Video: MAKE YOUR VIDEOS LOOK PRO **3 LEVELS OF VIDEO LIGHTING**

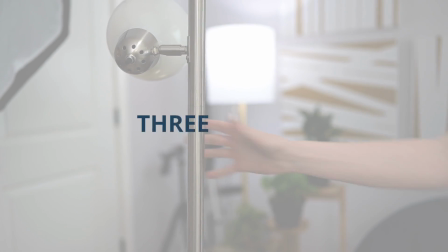[0:00]
In this video, I'm going to be breaking down 3 lighting setups at 3 different price points. So we're going to start with a lighting setup that can cost you as little as nothing at all, and then we'll move on to a lighting setup that costs a few $100s, and then finally to a lighting setup that costs around $1,000. And we're gonna analyze the differences between each one, and you'll see how you can use lights to create different effects in your YouTube videos to make your videos as high quality as possible so that they really stand out from the other videos here on YouTube, and you can get more views on your videos and grow your channel even faster.
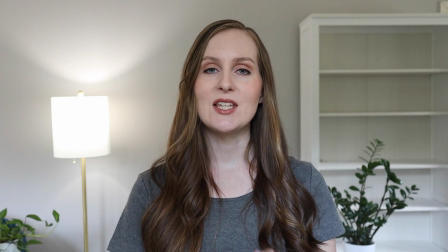[0:38]
So here we have the first lighting setup, the one that is the easiest, the simplest, and the most affordable.
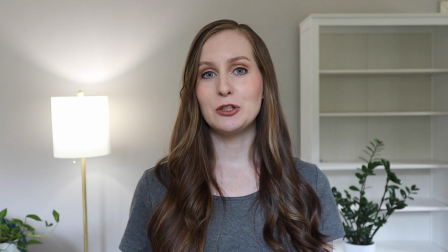[0:44]
In fact, this lighting setup can cost you as little as nothing at all.
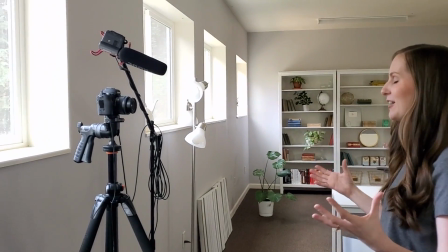[0:48]
Right now I'm standing just in front of a window and we have some nice diffused light coming into this window from an overcast day outside.
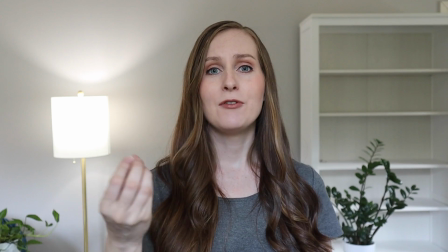[0:56]
So if you have a window you could use that isn't gonna have any harsh sunlight shining directly into it,
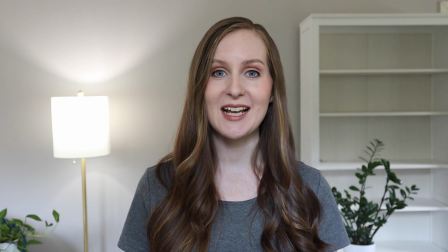[1:02]
then that is a great option and you can create some really nice light for your video just using that.
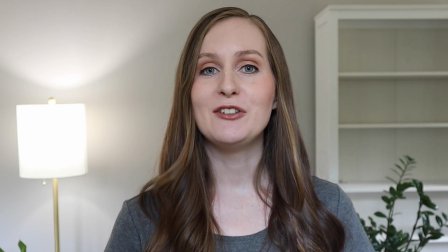[1:07]
Now, if you don't have a window though, you can use an artificial light.
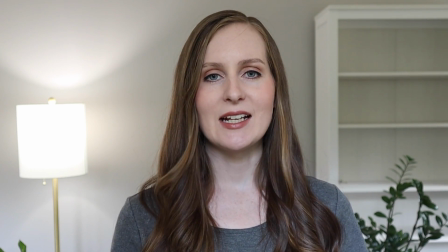[1:10]
It can just be a little bit trickier, but to do this easiest lighting setup, you're just going to use a single light to illuminate your subject.
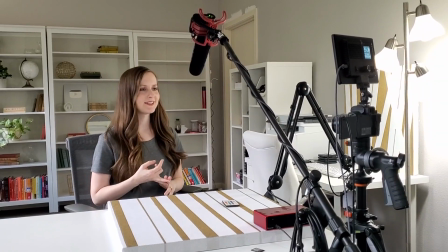[1:16]
And if you're talking to the camera, then your subject is yourself. You can use something like a ring light or a lamp with a shade to diffuse the light.
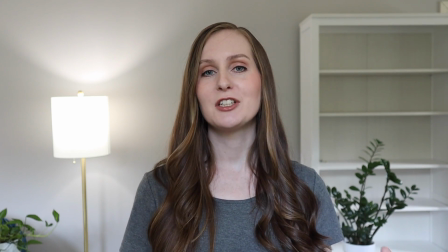[1:25]
But the main idea here is that you want to make sure your light is nice and diffused so you're not creating any harsh shadows on your face, because those don't tend to be very flattering.
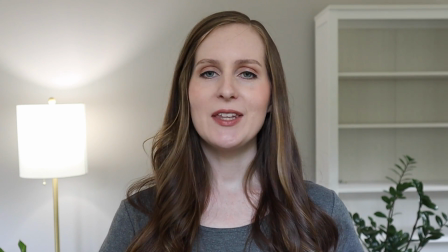[1:33]
Now, if you want to take this simplest lighting setup up a notch, then you can go ahead and add a light into your background.
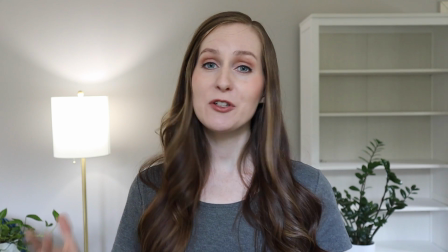[1:39]
This is called a practical light. We'll talk more about this with the more advanced setups, but there's no reason you can't go ahead and add this in even with a simple setup.
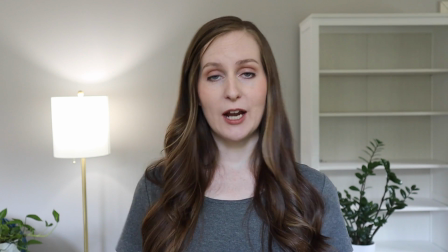[1:47]
It's going to add a lot of interest and dimension into the background. And another option for how you can do something similar is to position yourself so that you have a window in your
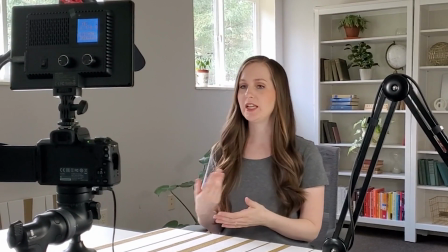[1:55]
background and then use some sort of artificial light to light yourself.
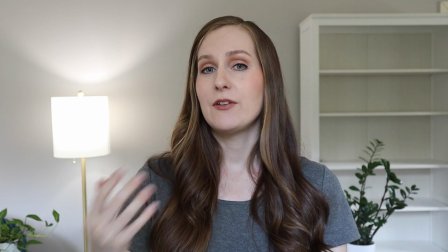[2:00]
And again, that just creates a lot of interest and dimension.
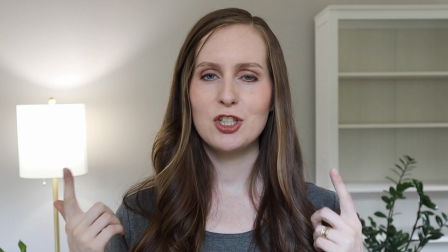[2:03]
You just have to be careful if you do that with your camera's exposure settings and make sure that you're exposing for your face so that your face is the right brightness,
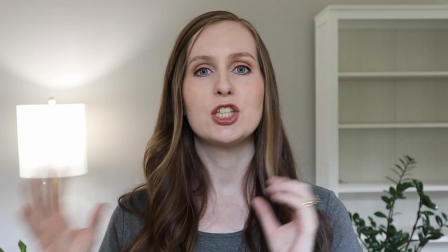[2:10]
because you don't want to have a window in the background that's super bright and then have your face be dark.
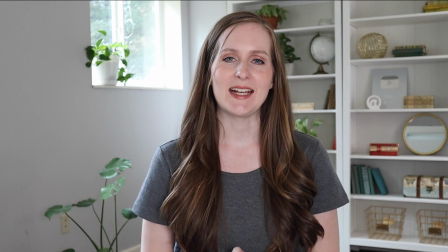[2:17]
So now let's move on to the second lighting setup. So this one is just a little bit more complex.
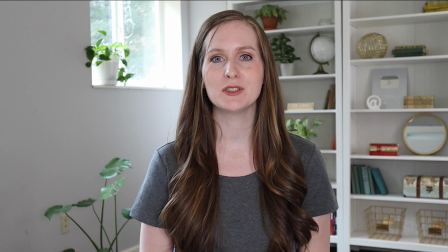[2:22]
This is essentially the lighting setup that I normally use in my YouTube videos. And this is what is typically called a 3-point lighting system.
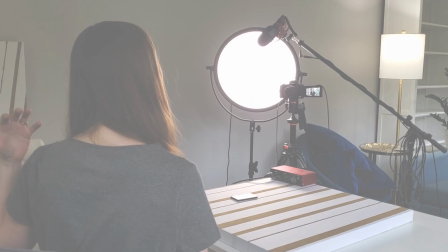[2:30]
So with the 3-point lighting system, you're going to have a key light, which is the light that is lighting your subject.
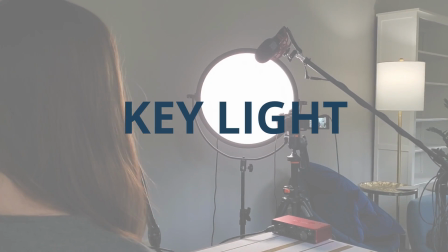[2:35]
And that light is typically going to be off at an angle to your subject to create some nice dimension with the angles on their face.
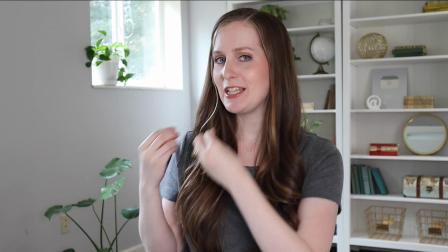[2:43]
And essentially we're trying to create some flattering shadows so that we can see the features of your subject's face, but not create any harsh shadows.
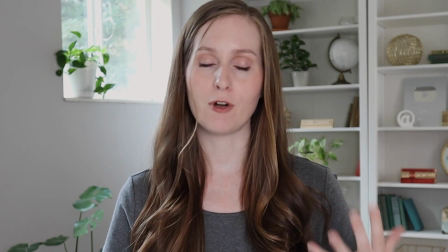[2:51]
And in my case, I'm using this ring light from Newer as my key light.
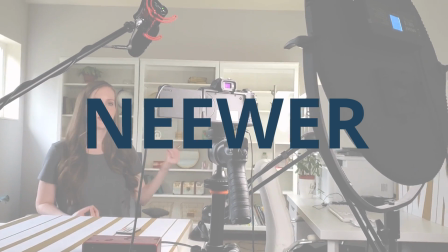[2:55]
I've been using this light for a few years. It works really well.
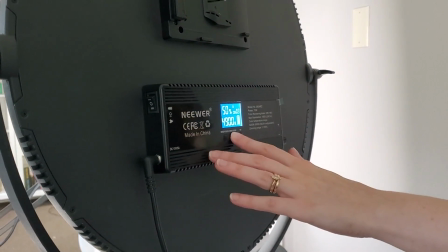[2:58]
It's nice because it is adjustable, so you can change the brightness, and also the color temperature is adjustable, so you can make it either warmer or cooler,
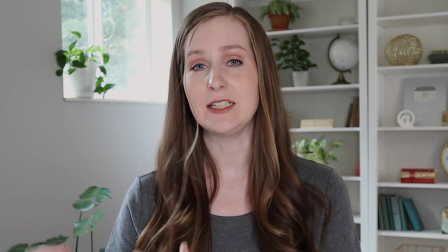[3:05]
and then you can match that color temperature with the settings in your camera to make sure that the whites in your shot truly look white and
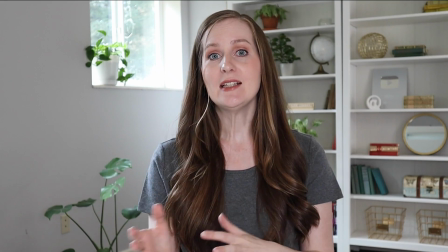[3:12]
you have good skin tone and all of that. Now, this key light is complemented by what's called a fill light.
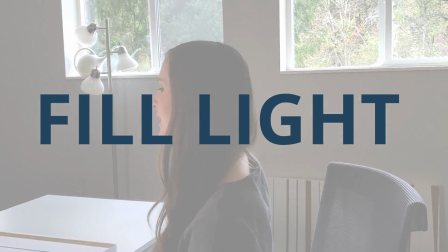[3:17]
Now, my fill light is actually the natural light just coming in from the bank of windows along this wall to my right,
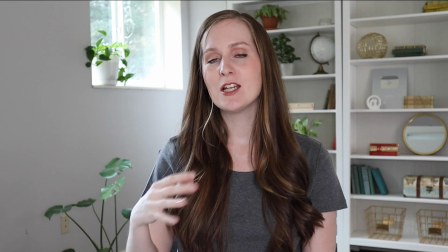[3:23]
and they're filling in this side of my face so that this side of my face is not in shadow.
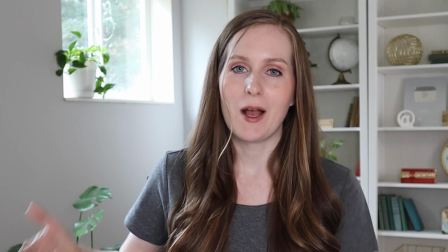[3:28]
Now, if you don't have windows that happen to be in the right spot, which of course most people aren't going to,
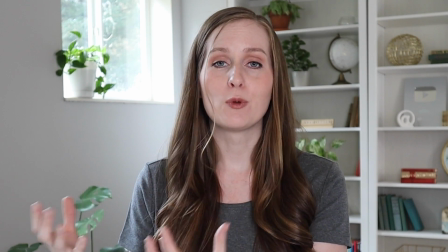[3:32]
then you'll want to add a second light that is creating that fill for the side of your face that isn't being illuminated by your key light.
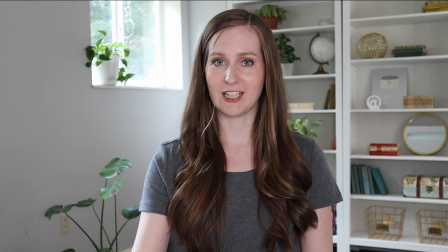[3:41]
Now, as I mentioned, this is a 3-point lighting system, so you're going to have a third light, and there's actually 2 different lights that people use as this third light.
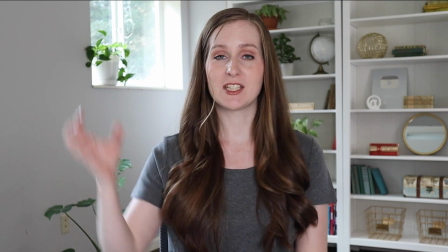[3:48]
Sometimes they have what's called a rim light, which is a light that's coming from the background, hitting the back of the subject.
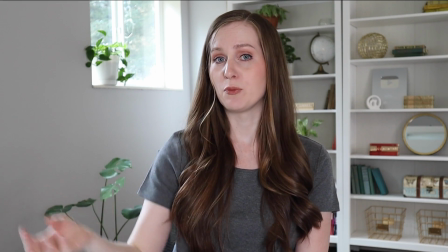[3:54]
We'll talk a little bit more about that with the most advanced lighting setup,
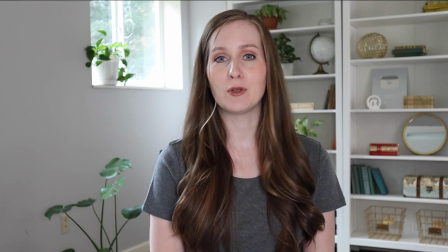[3:57]
but the other light that you might have as your third light in your 3-point lighting system is some sort of light in the background.
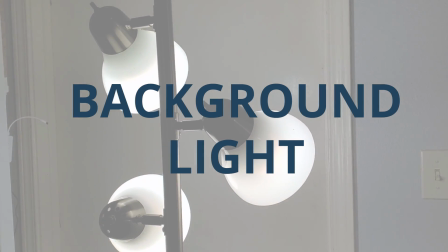[4:04]
So my background is being illuminated right now by actually 2 different light sources, because I have the window light coming in on this side, and then I also have a lamp over here.
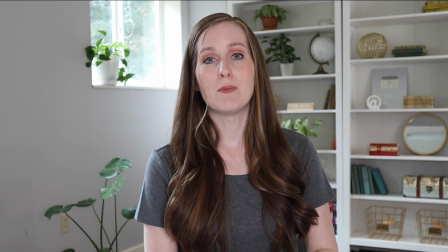[4:13]
Now, the way you light your background is really going to depend on the situation, but the main thing that you want to keep in mind is avoiding creating harsh shadows.
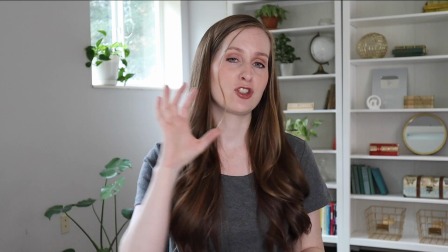[4:21]
So that might look like making sure that you're positioning your light so it's not shining directly on your background, also diffusing your light.
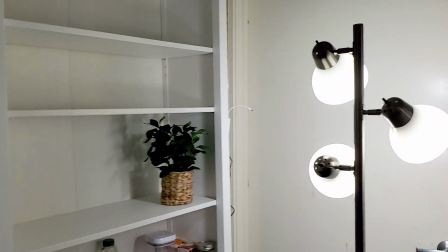[4:28]
So for example, as you can see here, my lamp is actually pointed away from the bookshelf so that the light isn't shining directly on it and creating a lot of shadow.
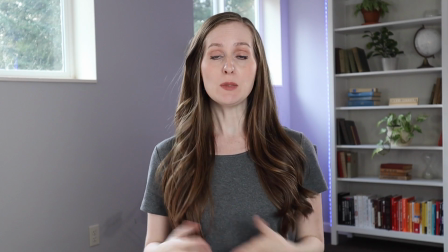[4:39]
So now we've come to the most complex and most expensive lighting setup, and there's a lot going on in this shot.
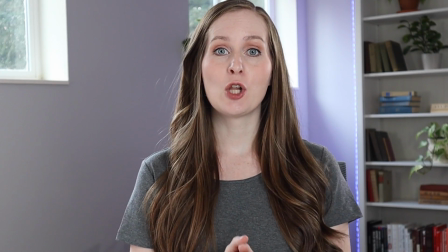[4:45]
Now I know that at first it might look simple, but let's break this down. So first of all, we have a key light that is shining on my face, and right now I'm using the newer
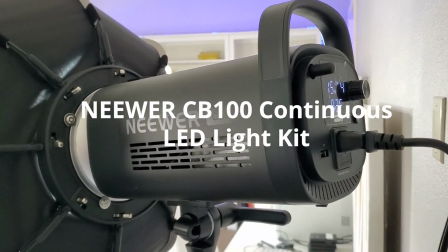[4:54]
CB100 Continuous LED Studio lighting kit as this light, which is a more robust and more powerful light,
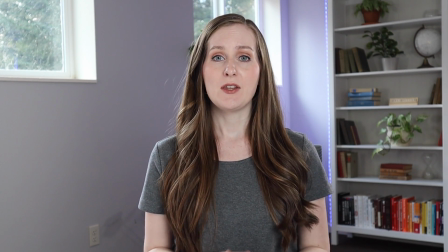[5:01]
and a bit more versatile as well than the ring light that I often use in my video.
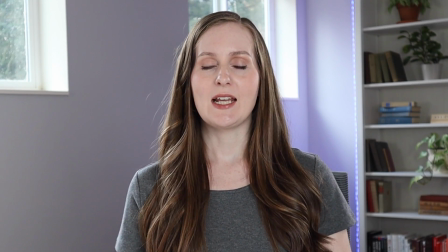[5:07]
Something that makes this light look a little bit better is that it has this nice big softbox on it,
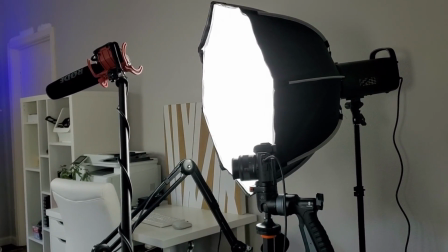[5:11]
which diffuses the light more than my ring light is able to, just because my ring light is smaller.
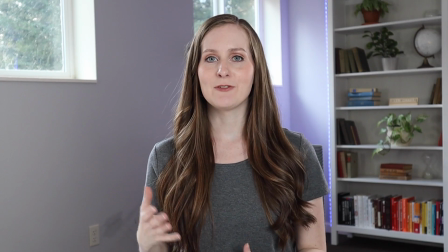[5:17]
My second light source is my fill light, and for this I have a couple different things going on.
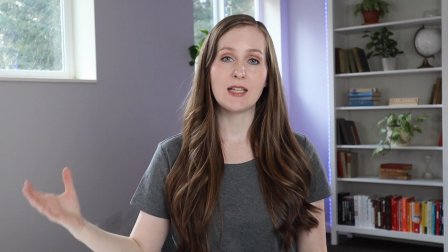[5:21]
First of all, of course, we've got that window light coming in from the side, but I also have the ring light set up, pushed back a bit and on a low setting to create a little bit more fill,
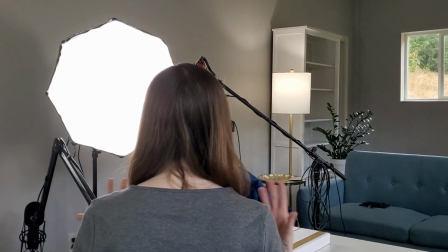[5:29]
especially because as it's getting a little bit later in the day, the light outside is fading.
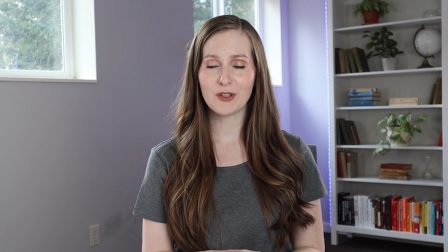[5:34]
That window light is also lighting my background, but in addition, there's two more things going on that make this setup just a little bit more complex, a little bit more advanced.
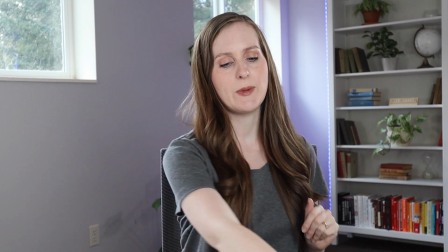[5:43]
The first one is something you might not even have noticed, but there's a little bit of a color cast back there, and that's because I have an RGB light strip down the side of that bookcase,
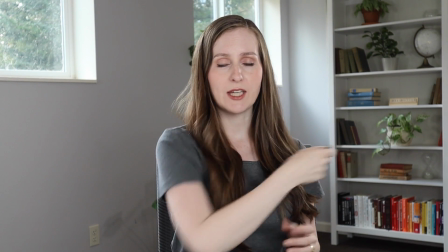[5:51]
and I can use this remote to turn it on and off. So if you want to see what that looks like without it, you can see the wall just looks a lot flatter and kind of less interesting.
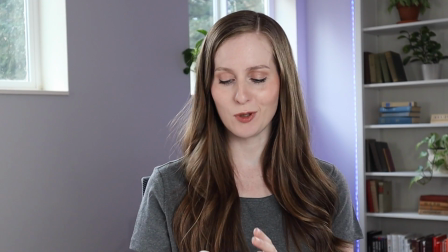[6:00]
And then when we turn it on, the wall suddenly has a bit more dimension and a bit more life to it. And I can also use this remote to change the color on it.
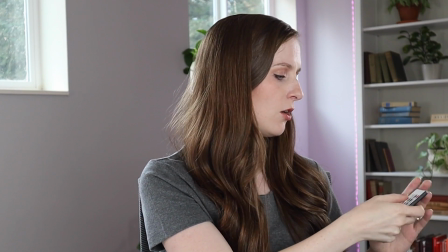[6:07]
So it was blue, now it's more of a purple color, more pink, or I could make it green, which pops, but maybe isn't quite the color I want.
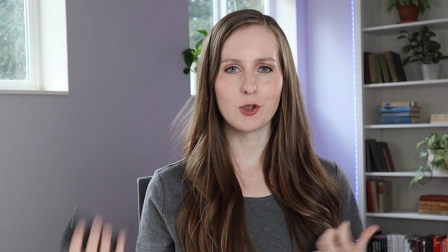[6:15]
Anyway, so that's kind of fun and a way that you can bring a little bit more life and interest to your videos.
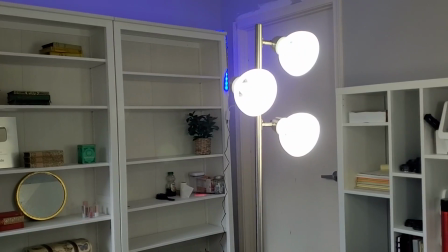[6:21]
And then finally, I've got a light over here that is shining on the back of my head.
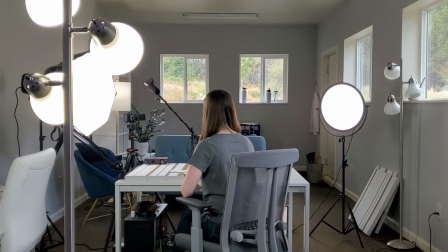[6:25]
This is called a rim light or a hair light, and it helps to separate your subject, yourself, from your background,
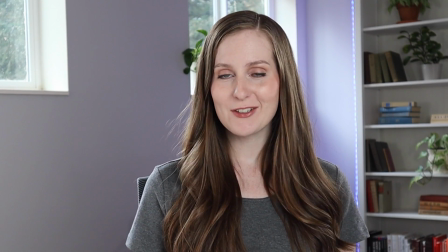[6:32]
which can really help to set you and your videos apart from other videos on YouTube because it makes your videos look just that much more interesting.
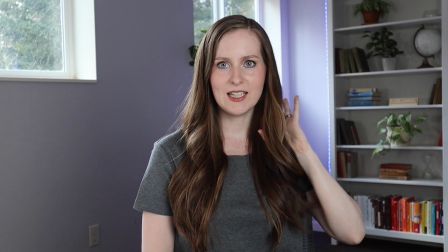[6:39]
So as you can see, now the back of my head is not lit, and so I'm kind of blending in more with the background.
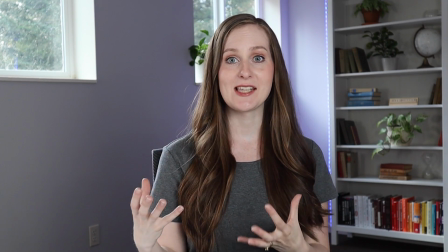[6:43]
With this particular lighting setup, you don't experience this quite as much because I've got so much light going on in my background,
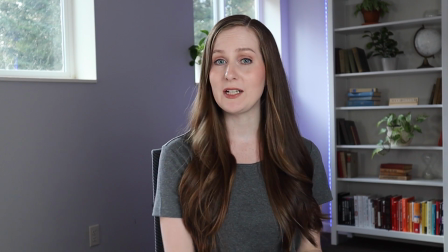[6:49]
but especially if your background is more dim, you'll notice a really big difference with this. Thanks so much for joining me for this video today. I hope that you enjoyed it. And regardless of whether you're going to use the very most budget-friendly option or you are going to use this most expensive option, I hope that you learned some things about how you can use lights to different effects in your videos, and you can take those new techniques that you learned to mix and match to find the lighting setup that really works best for your space and for your budget and for the look that you're going for in your videos. If you watched this video today because you are working on growing your channel here on YouTube and you want to quickly grow your subscribers so you can turn your channel into a success, then be sure to check the description box below for a link to a free workshop that I created all about how to quickly get your first 1,000 YouTube subscribers and get your channel monetized. And for new videos every week about how to grow your channel on YouTube, and if you're interested in starting your own online business, then be sure to subscribe to my channel because I make new videos here every week about those topics, and I would love to have you join me for the next one. Thanks so much for joining me for this week's video. My name is Gillian Perkins, and I'll be back next week with another video.